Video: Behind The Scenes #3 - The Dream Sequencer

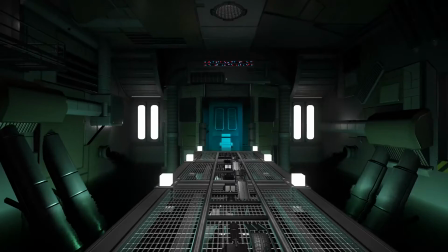Hello everyone and welcome to the next episode of the Behind the Scenes series. In this one we're going to take a look at the dream sequencer.
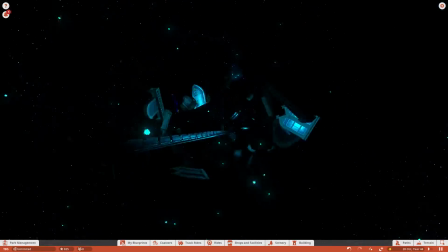Now this one is also some time ago, so I don't have any time lapses, but I do have a lot of saves.
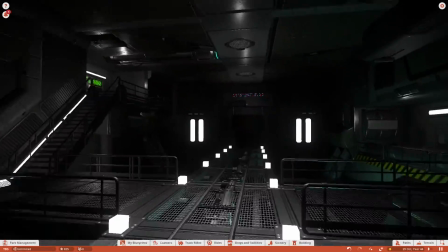So we can just take a look through those and see how the ride evolves.
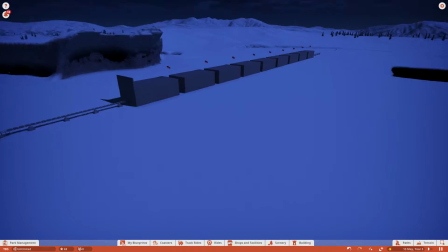So in this first save slot I found two different things.
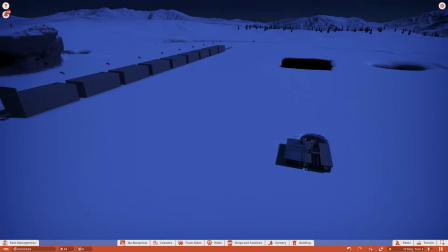The first one is this one over here.
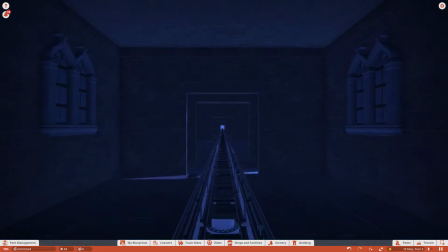You might recognize it as a very early stage of the final segment, the one where you just go through the looping chambers.
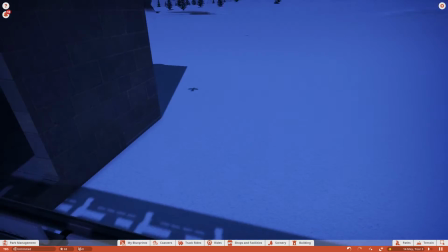So the idea for this one was established very quickly.
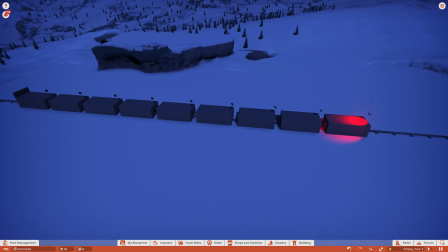I just didn't know quite where I wanted to put it and how it would look in the end.
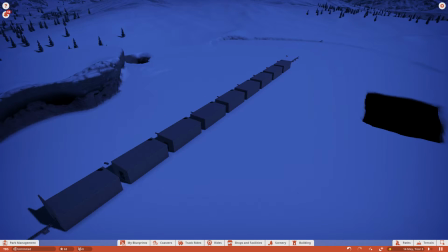But yeah, as you can see, sometimes ideas just evolve during building, and this is how I do a lot of my rides.
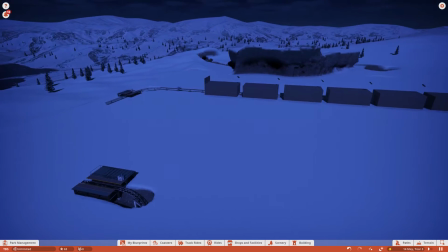I just start building and start putting down ideas and see how they fit into the big picture.
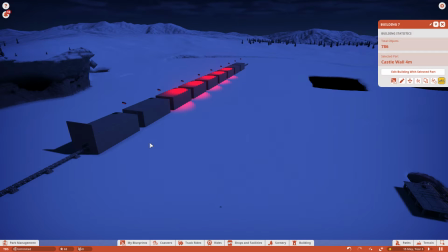The other segment I found here is the part right after you enter the dream.
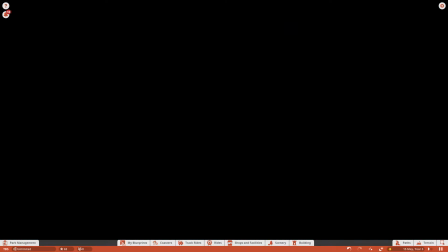It's this otherworldly, well actually more in between two worlds
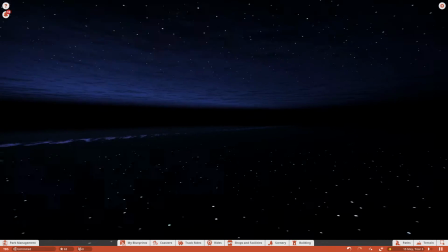part, this one, and that feeling is created by those two bodies of water that are right above each other.
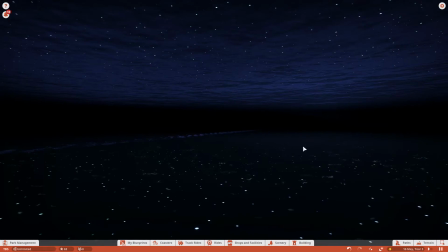I came across that by accident.
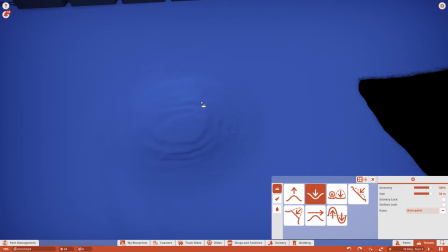I was just putting down water just to try something, and when I did that I put down another body of water right above it.
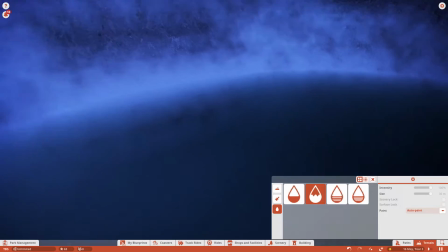So I had this body of water and then one right above it, and I was just like, well, that's something I can use, that looks pretty cool.
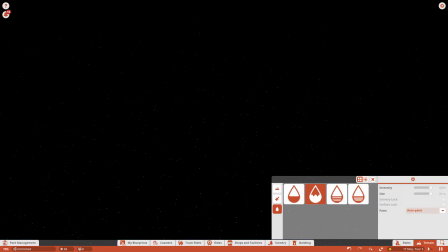So if you have those two bodies of water and you add the star panels, as well as
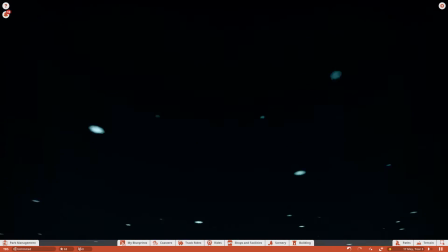enough light from the moon, then you create this mystical in-between world. The way that works is because of how shadows work and water.
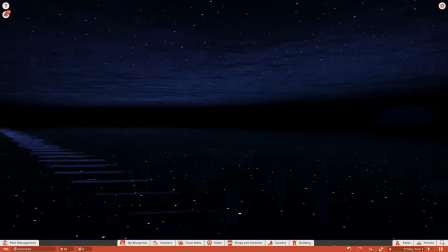As you can see, it just changes color
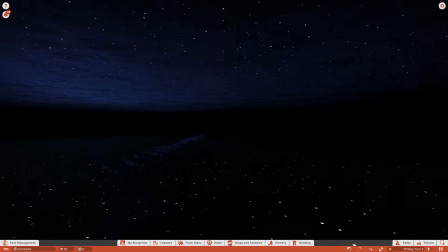because of how the waves are going and where you are compared to the moonlight.
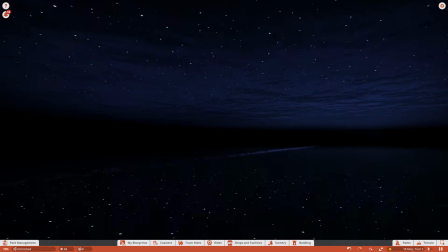This is obviously not something I knew in advance. It was just by trial and error that I came across it, and sometimes you get these great segments and sometimes it just turns into nothing,
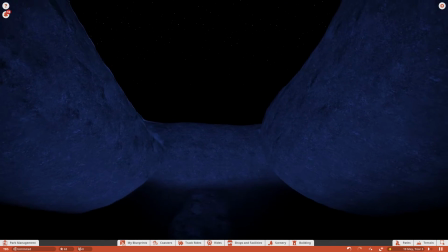but generally that gives insight into new ideas as well, so it's always good to experiment.
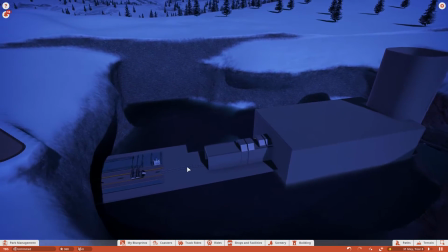Alright, so this save slot is a couple of save slots further down the road.
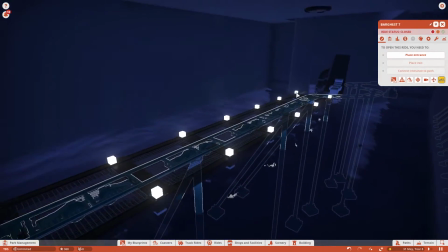As you can see, it is the start of the dream sequencer, the building and the machine,
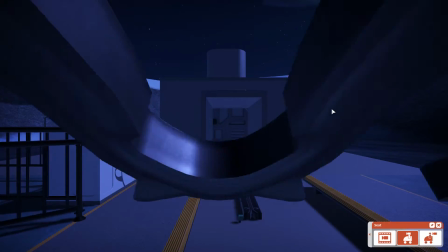and it's not at all detailed yet, but what you can see are the floodlights.
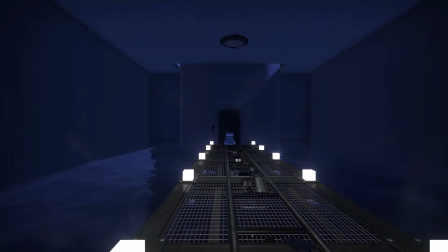Seeing as this is based on the songs from Arian,
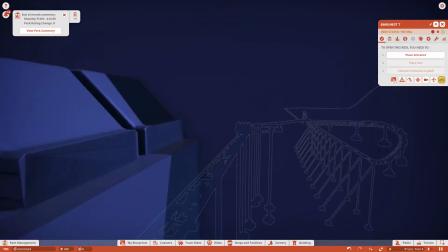there's this certain part in there with the floodlights that just snap on,
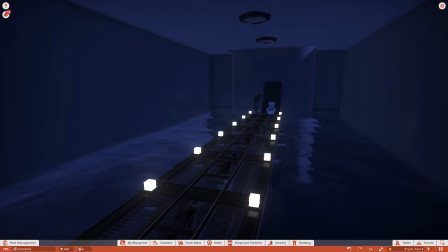and that's something I really wanted to have in there, because I really love the build-up on towards the entrance of the dream sequencer.
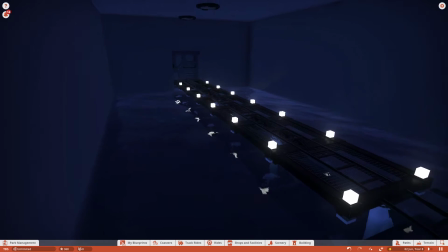And something else I really wanted to have in there was the water. When you listen to the music, you hear a lot of sound effects,
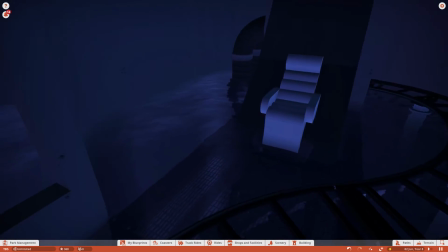and one of those sound effects is just him entering the water and it being surrounded by water.
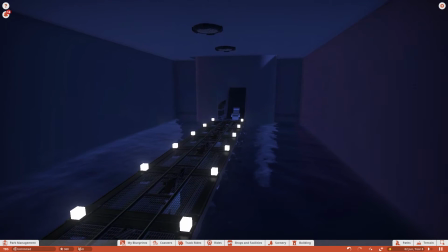So this just made sense to me to build it like this.
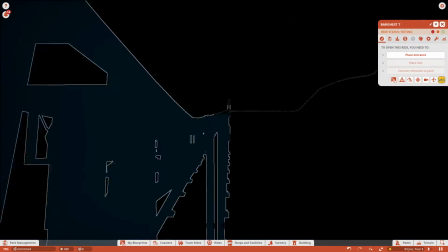Alright, so when we follow this track, it's going to lead towards the otherworldly area.
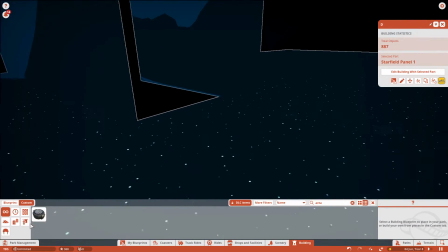Something I did here to create this sort of fade in is something I already mentioned in Dread,
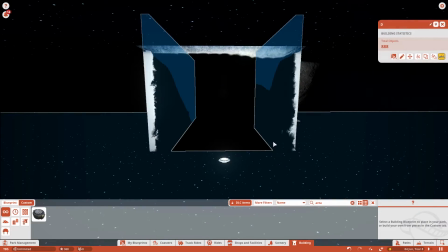but I wanted to show you one more time.
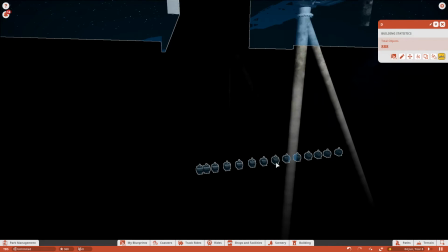What I did here was put down a whole lot of oil jets,
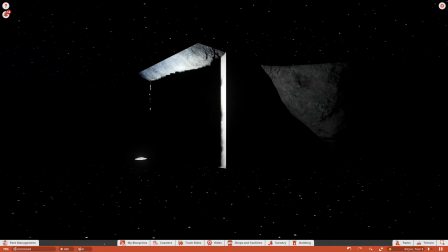and by doing that you create this wall of black which you can go through,
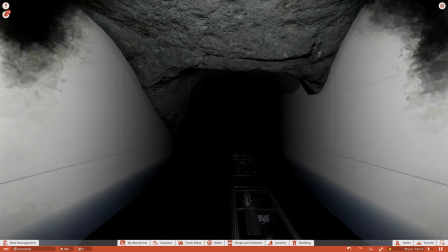and as you can see it disappears gradually instead of just
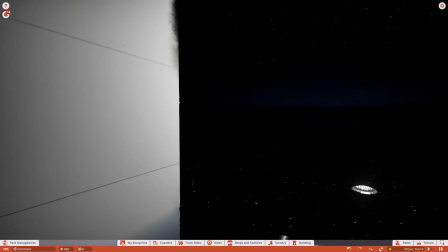suddenly.